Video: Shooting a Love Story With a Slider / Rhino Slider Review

Hi, this is Udi Tirosh with DIYPhotography.net, and today we're shooting a love story with a slider.
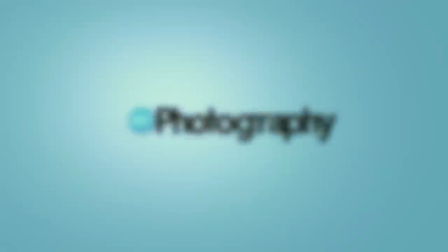Today we're shooting a love movie with a slider. We've asked photographer Adam Freemer to help us out. You might be wondering why we're using a slider for this production. Well, a slider adds a lot of production value to each film.
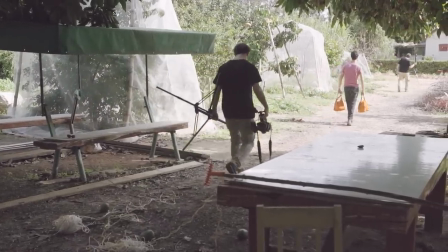[0:34]
Some of the other options, such as dolly, monopod, jib, are great options, but they lack in other fields, such as how stable you can be, or how long it takes to set up, or even if it's enough movement. The slider is a great way to combine all of those elements. I recommend it for every videographer because it's the perfect combination of stability, movement, and setup time.
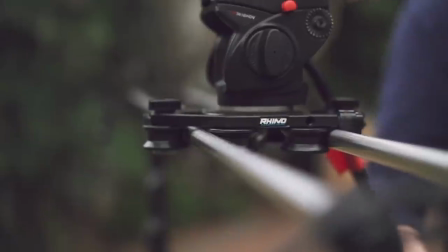[0:58]
Today we're going to be using the Rhino slider for two specific reasons. Number one, it's one of the smoothest sliders that I've used to this day. Number two, we're going to be filming our story with the FS700. It's a very heavy video camera.
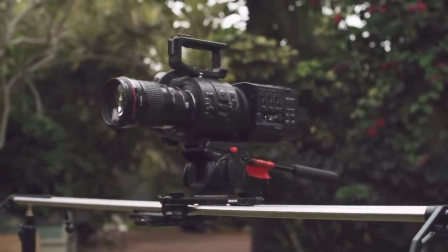[1:11]
Not every slider can handle it.
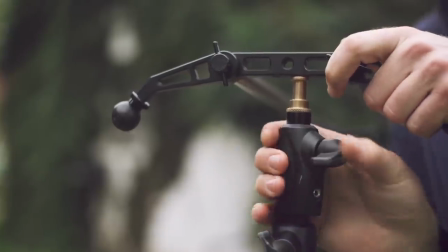[1:14]
Because this is a very heavy, sturdy aluminum build, we can trust that the FS700 won't bend the bars when it's going to the edges.
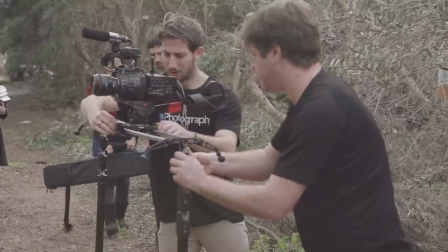[1:21]
Today's love story is a simple one, the classic love at first sight. I'm gonna walk you through how we did all of the shots with the slider. The first shot is a slide to focus. This is when the slider is perpendicular to the actor and the slider brings the camera into focus at its end point.
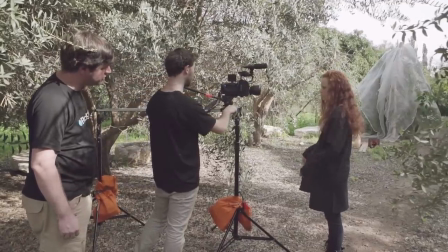[1:38]
That means that you start from one end and end in focus.
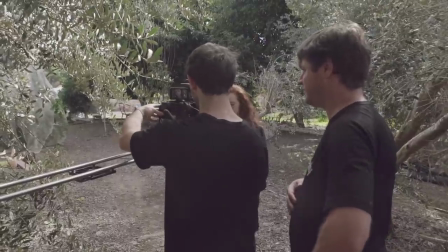[1:43]
For this particular shot, we decided that it would be easier to keep the focus if we were to do it in reverse.
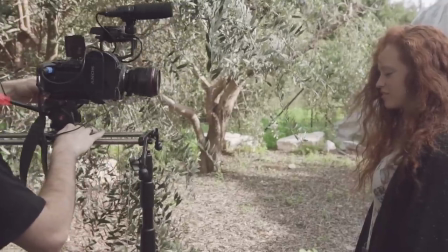[1:50]
Therefore, the talent was asked to close her eyes as the camera left. This means when we play it in reverse, it would look totally in sync.
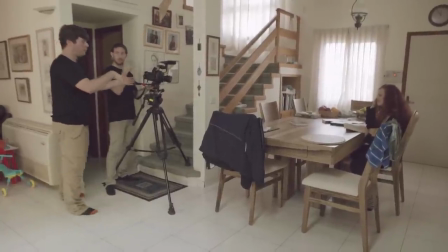[1:59]
For this next shot, the slider moves to a point where it's completely covered by white.
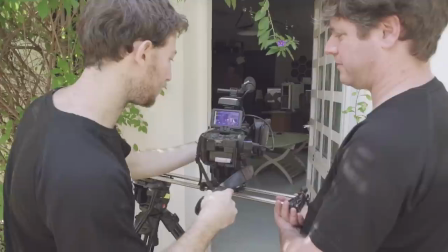[2:03]
This gives us a transition into the next scene. So the guy comes towards the camera.
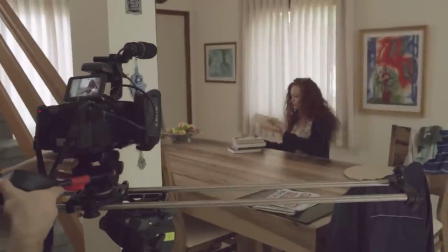[2:09]
As the camera moves to white, it changes scenery to the girl. In this shot, our actors will meet. In order to do that, we decided we're going to track their movements using the slider.
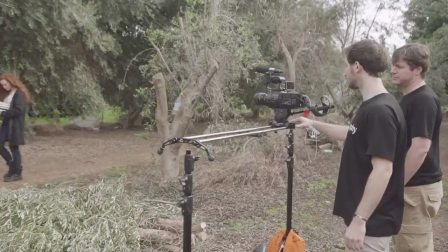[2:20]
A good tip for using a slider to track movement is to start the slide before the talent reaches the frame.
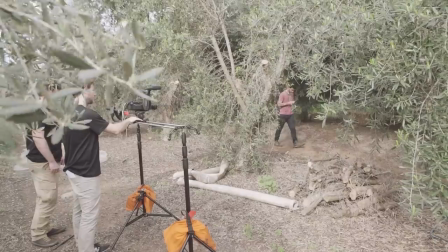[2:27]
It makes more sense that if the actor is walking with the camera, that they both be moving around the same pace.
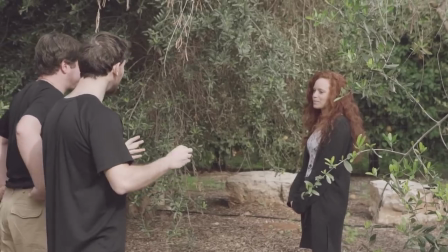[2:33]
In the next shot, we wanted to capture the connection between the actors. For this, we moved the slider to a tripod instead of on two light stands.
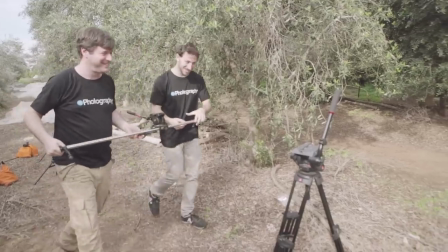[2:41]
Once the slider is on the tripod, we mounted a standard ball head onto the slider mount and we tilted it 90 degrees upwards.
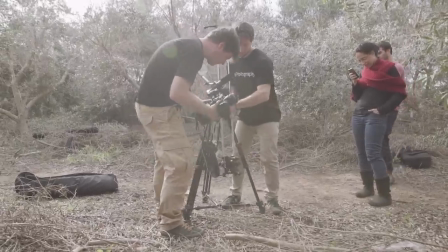[2:49]
That way, we could use the slider as a up-down motion instead of the standard left-right motion.
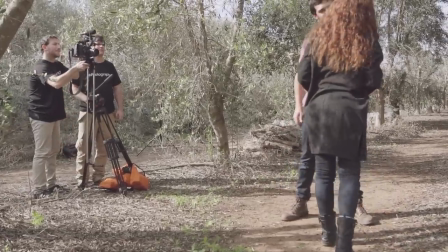[2:55]
We tracked the movement of the actors coming up with the slider by taking the slider from the bottom to the top.
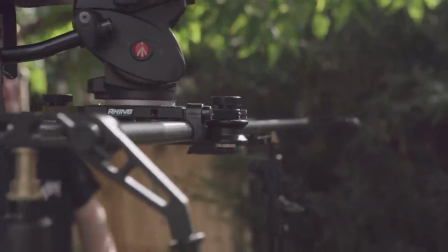[3:01]
As you can see, by this scene, they're already in love. We're using the slider to slide from left to right, just as we always do.
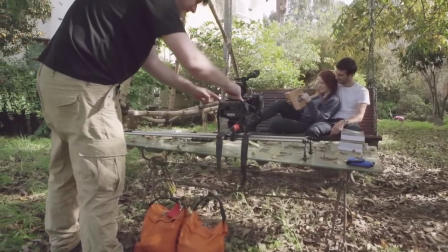[3:08]
At this point, we've taken off the light stands and we've mounted the slider directly on the floor by using the legs that Rhino has.